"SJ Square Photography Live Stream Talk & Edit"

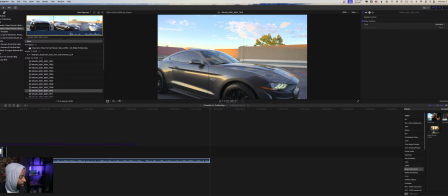19:04 just think this gives it a lot more uh dimension uh with it like this when you just have all those things with the lighting getting as you can see just gives that really really nice look right there you got the suns in the building got the clouds it makes the car look pretty
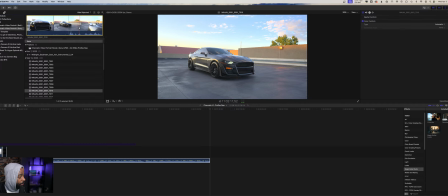19:17 good i think i'll
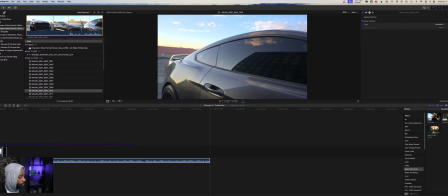19:21 just have him drive a little forward right here again yeah
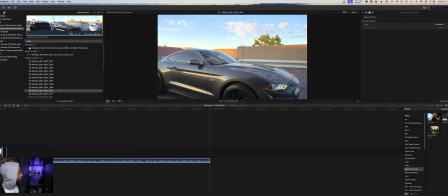19:30 look at us getting those detail shots man all right the detail shots
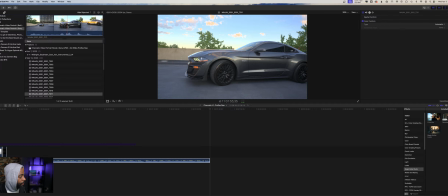19:37 all right and then we finally get on top of the roof there i love it when it hits that sun like that too look at that
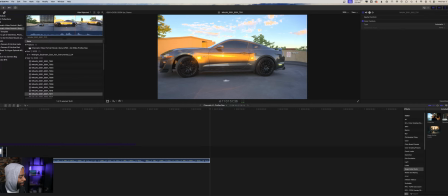19:45 bam ah look at that i killed it i killed it right there shadowed me right here well well well let's see how much of this i can probably use because i do like it when it hits the sun yeah you can even see me back here but i guess if i'm going to
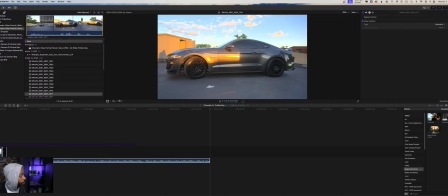20:02 be adding these clips they're going to be going so fast anyway you're really not going to notice me in the background so this one's not so bad so i like it when the sun hits it so i'll probably just use it from there but man that's going to be yeah i guess i could about right here and then probably stop it there
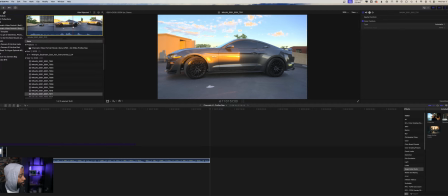20:19 before i start getting the shadow on myself yeah then stop it there if i use that clip that's pretty good clip yeah i would think uh yeah bryce like and obviously these vps are gonna go pretty quick the clips are gonna go quick so obviously
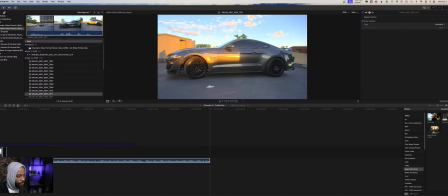20:38 you're not gonna see me but it just kind of bothers me sometimes it's more like a personal thing honestly for me because you know putting together you you would never ever see my shadow um but i just like like trying to use it i love just trying to doing it um
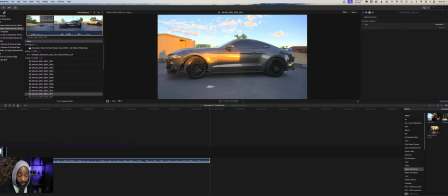20:52 using it without me being there it's just this is more like a personal thing preference for me honestly but sometimes i do though because like the vp i dropped this morning i had a couple shadows with myself in there obviously you can't tell because like i said those cut those they cut up so quickly so it doesn't really make a difference but so sometimes i do if i have if i really want the clip i have nothing else to go with i would
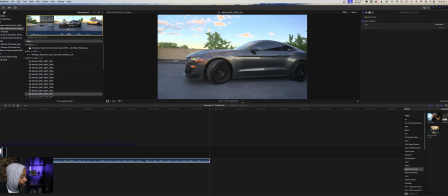21:11 definitely use my my shadow in it but in this standpoint though i think it kind of messes up everything when you got this when
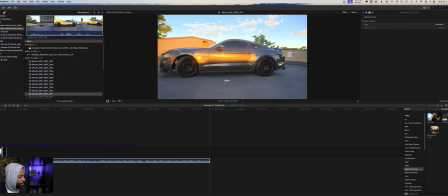21:17 the sun kind of hits the car and it comes out nicely then it's like a shadow of me right there that pops up and it's just like i don't
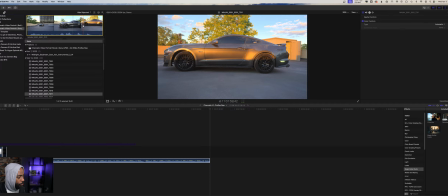21:24 know just don't make it look good and then the whole shadow missed me coming right there so i won't be able to use that clip but i'll be able to use this clip with my shadow let's see here because let's see my shadow's back here as you can see my shadow's back here so let's so
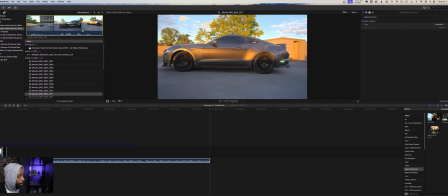21:44 if i can i could probably use it when my shadow gets off the car so like about right here so that looks pretty good because i think the sun and it makes the car look good i think it looks really really good actually with the lighting on the car let's
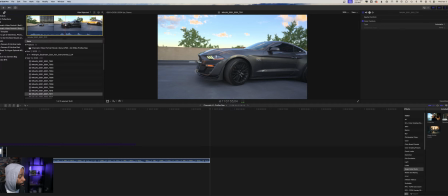21:55 just go ahead go through here yeah see i could definitely use that clip there i could probably speed ramp it actually guys probably like
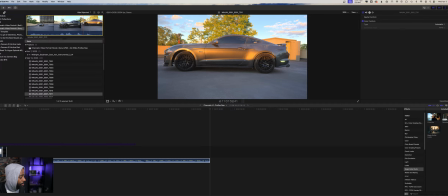22:04 uh getting up here probably speed ramp it here hit it like a slow-mo right here and then probably speed ramp it until my shadow's out of it and
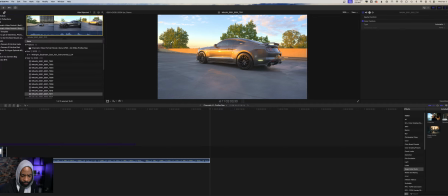22:12 then just do something slow from right here it's what i'll probably end up doing with that clip
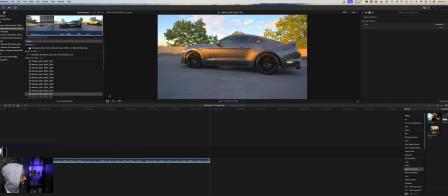22:31 yeah make sure you make sure you do that one right there that's funny all right uh all right man these clips are actually looking really really good man definitely
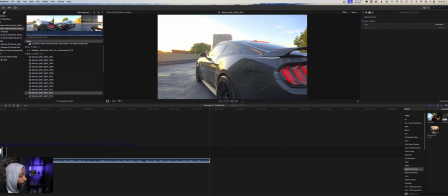22:42 have the car definitely looking really good i
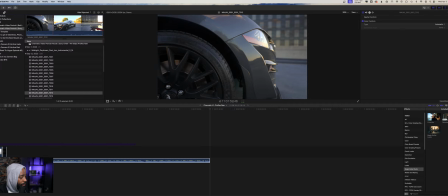22:47 definitely got a lot of shots like i said most of this is going to be uh
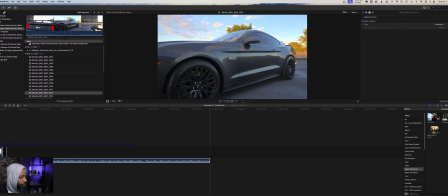22:53 yeah i'm definitely yeah
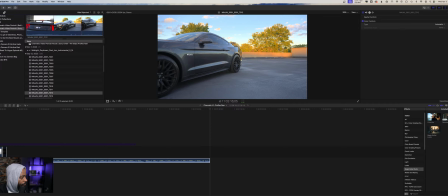23:00 i'm definitely liking um
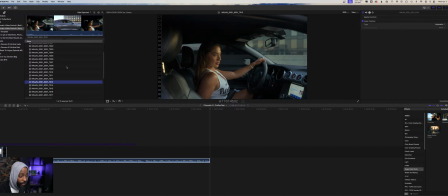23:11 yeah i'm definitely liking these clips all right let's see what else is around here so the car clips are good so all right now obviously i have to put nicole in the car when she got up there finally to make it seem like she's driving a little bit so let's see here which kind of sucks guys because as you can see which
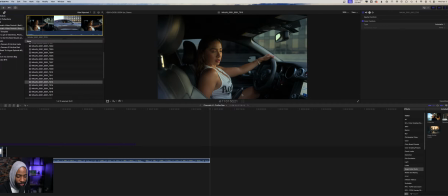23:30 is which is kind of going to make this but as you can see if anybody knows how to drive a manual before or know how to you can see the e-brake is up so that kind of takes away the illusion that she's actually driving so uh but
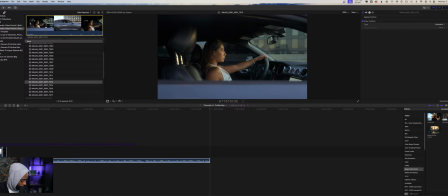23:46 obviously i won't start it there because i know about manual so i actually will probably start it here when the e-brake is out about right here
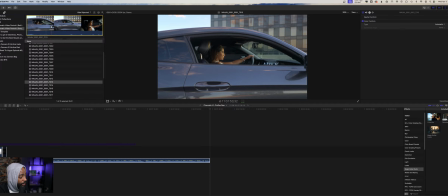23:54 and then see what we got here yeah i probably have something of that nature okay
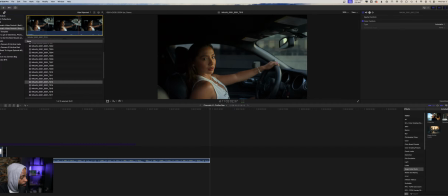24:05 that works out yeah so i can probably i can use this right here when she's looking at me pretty close and i take the e-brake out but and i could use this here but definitely nothing with that e-brake in there yeah
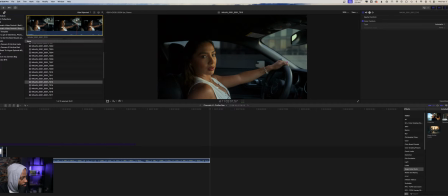24:21 see i definitely like that clip now this seems like another speed ramping coming around too let's see here i hold this i
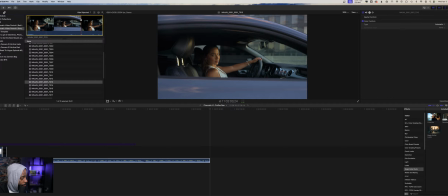24:33 have a slow-mo trying to visualize what i'll do with this clip here slow-mo that out when she blinks after when she blinks i'll probably just speed ramp it out to here
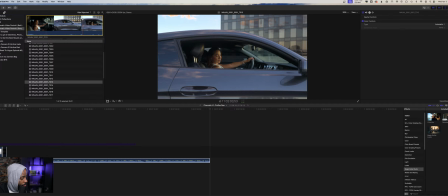24:43 slow it again yeah then when she's looking for it yeah that kind of works out
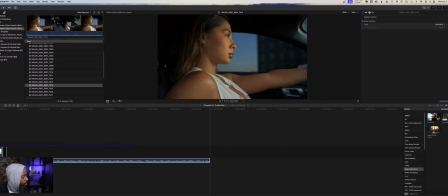24:52 all right so that's a good looking clip see what else i got here
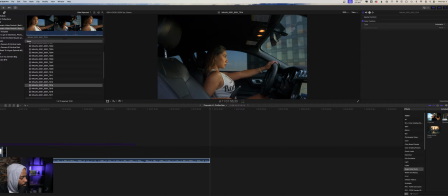24:58 i got a close-up with her in the car so that works out pretty well
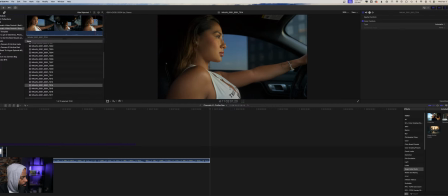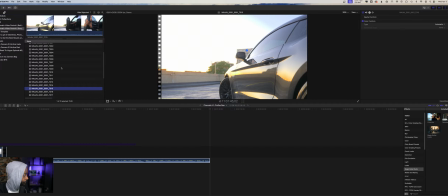25:09 all right that works yeah that works definitely that e-brake was you know hey man the girl don't know how to drive a manual man so let's see here this looks pretty good
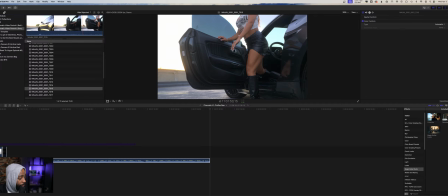25:24 solid here from this view got her coming out all
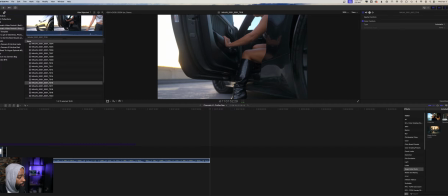25:35 right that's a pretty good clip
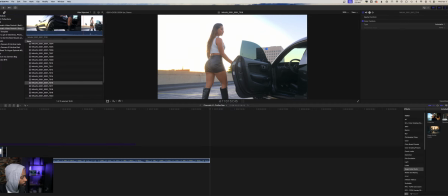25:38 just gonna do a review clip here let's see here got to with the shoes
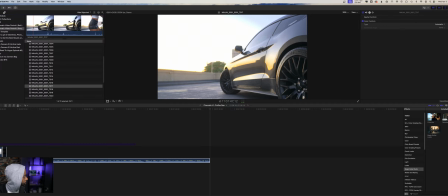all right let's see what else you
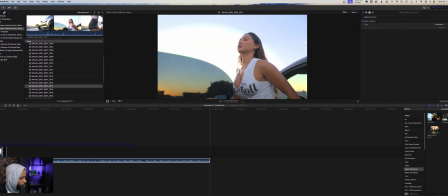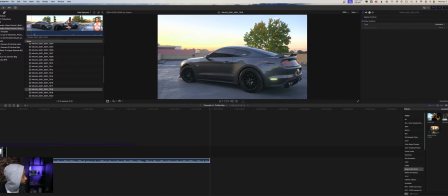26:03 know what i should have had the car faced the other way because i don't like the the sun blown out like that but it is what it is